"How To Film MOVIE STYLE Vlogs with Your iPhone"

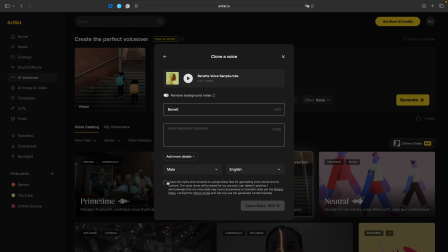Keep in mind that you can always delete your voiceover and redo this part.
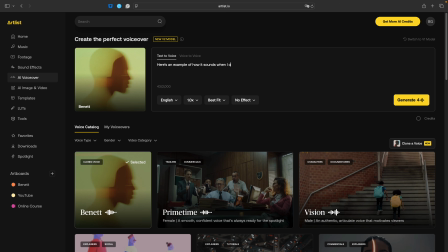And once it's ready, you can type any text and generate a realistic voiceover that sounds just like you.
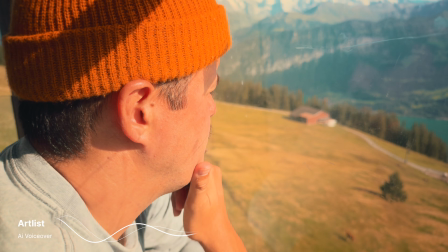Here's an example of how it sounds when I clone my own voice and use it for voiceovers in my vlog videos.
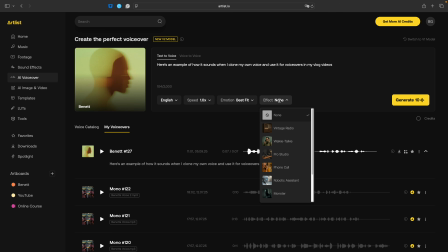So it does sound super realistic. You can also adjust the mood, add effects, and even choose from 20 different languages.
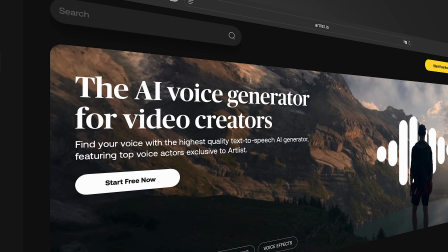Now, if you love creating voiceovers and want a faster way to do it, check out ARTLIST AI voiceover tool along with our other great assets to level up your videos.
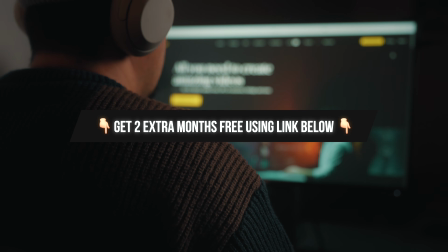And by using the link in the video description below, you'll get 2 extra months for free. With that said, thank you, ARTLIST, for sponsoring this video. Let's now move on to the next tip. Now, don't just stay behind the camera, include yourself in your vlogs. It builds a stronger connection with your audience, adds authenticity, and shows your personality.
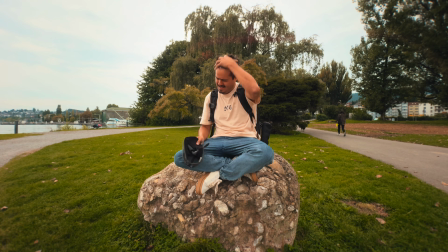Even if you're not talking to the camera, appear in your B-roll, especially if you're sharing your own story. And to make sure I have dynamic B-rolls of myself, I keep the 3-shot rule in mind.
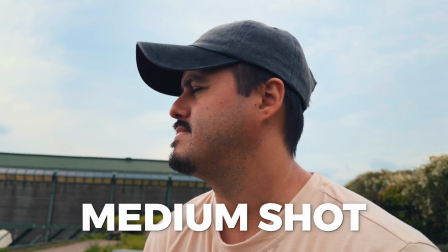And that means capturing a wide shot to show the full scene, a medium shot to focus on the subject, and a close-up to highlight the details.
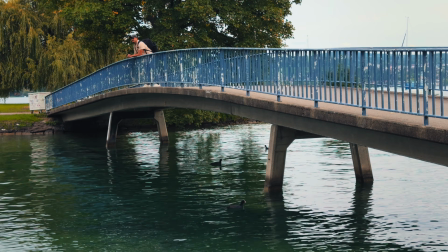Mixing these shots makes your video look more interesting, and I also like to make use of all three lenses on the back of my iPhone to add more variety to my shots. When filming your B-rolls, don't just shoot randomly. Each shot should serve a purpose in telling your story. And what also helps is doing a bit of editing in your head while filming. Imagine how the shots will fit together in your sequence.
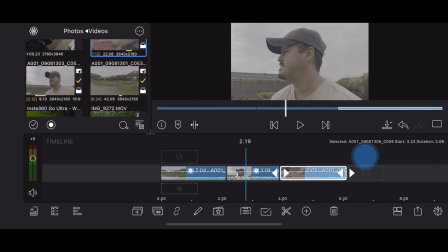And this takes practice, but you can also import the clips into an editing app after filming a sequence to check if they fit together and make sure nothing looks off.
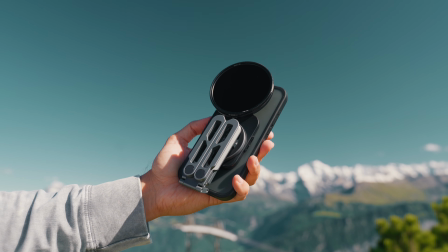So folks, that's it. If you have any questions, drop them in the comments below. I'd love to help. Thank you so much for watching, and I'll see you guys in the next one.